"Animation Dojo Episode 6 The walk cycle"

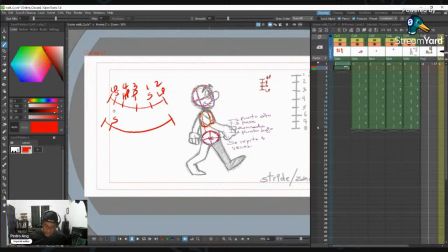And we got 5, 6, 7, 8. And then we go back to the stride here. Right?
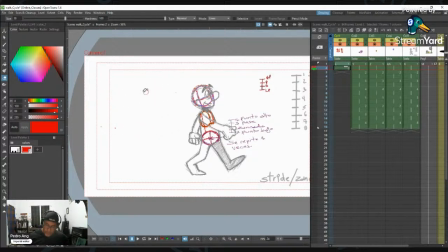I mean, explaining it makes it a lot more, trying to explain like this makes it a lot more difficult than it really is. Makes it sound a lot more difficult, but it's really not. You just know that
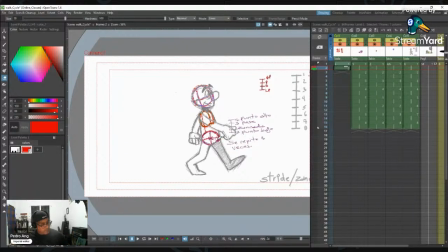the end points of your pendulum with the arms, it's going to be with the low point. So here. Also, another thing, the arms are a big opportunity to do follow through.
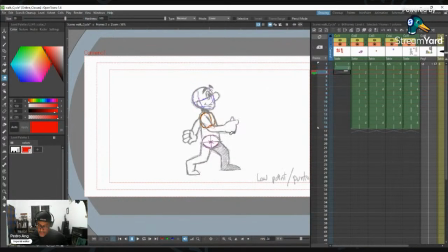So if you see when the arm is coming back, you see the hand is trailing. The hand is trailing the arm, so you see it's like a little bit like following. Then it bends as it comes back.
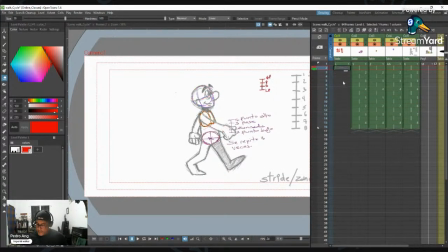That's the principle of follow through and overlapping action that we saw on the leaf, right? Like you can see it here. See, in the stride, we have the arm doing this.
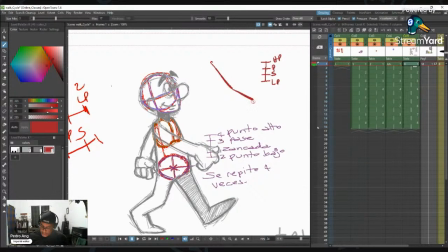See, so this angle here, it's denoting where the hand's coming from, right?
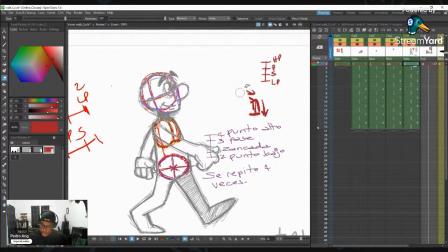When it's going back,
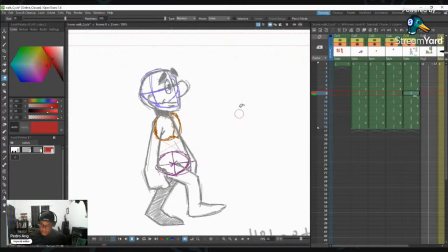say for example here, let's exaggerate more. You see the hand trailing.
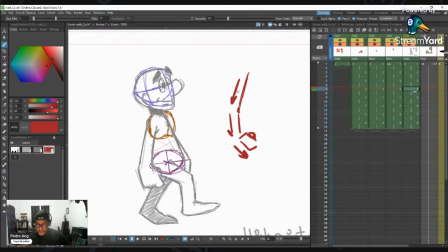So it's very important for you to take into account overlapping action because this is how you apply it. So this is giving you, this gives your animation a sense of direction, a sense of strength. Hey, how you doing? Yeah, I can see the comment.
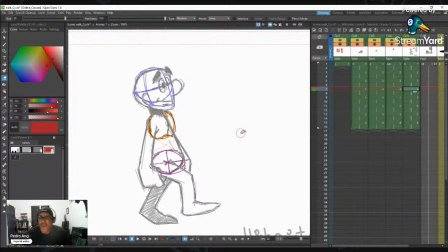Sorry, I was very, how you doing, Abigail? I was like concentrated, like I don't really want to be, I'm concentrating on trying to explain this. How you doing? So yeah,
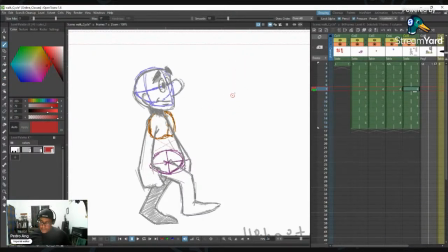so you see, it's very important for you to keep in mind that follow through helps you with the direction of where your animation is going. See here, for example, we have the next stride.
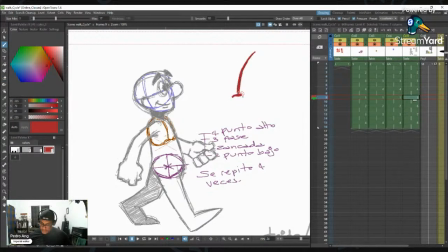You see the arm doing this. And let's exaggerate it. If you want to exaggerate the movement, it's going to be doing something like this. Yeah. And then you see on the
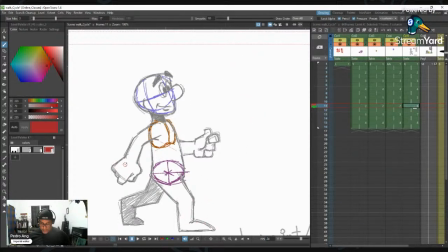low point on the other end, the hand starts coming up front. So you see from the first stride to the second stride, you see the hand doing this here. right?
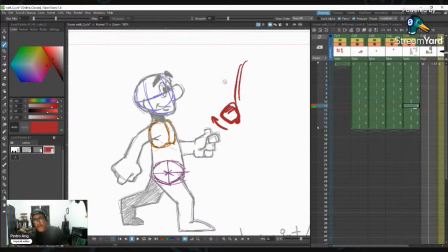That says like, okay, he got to the end of the pendulum, the arm starting to come back, and now what you have is basically the arm changing direction. So as I said, if this is confusing, I refer you to the second class we did, which is called
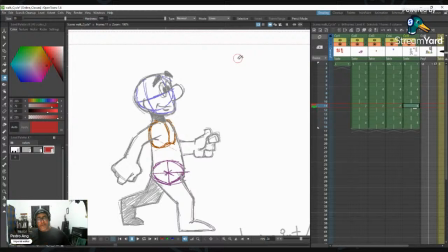the leaf or the blade of grass, which explains like what overlapping action and follow through is.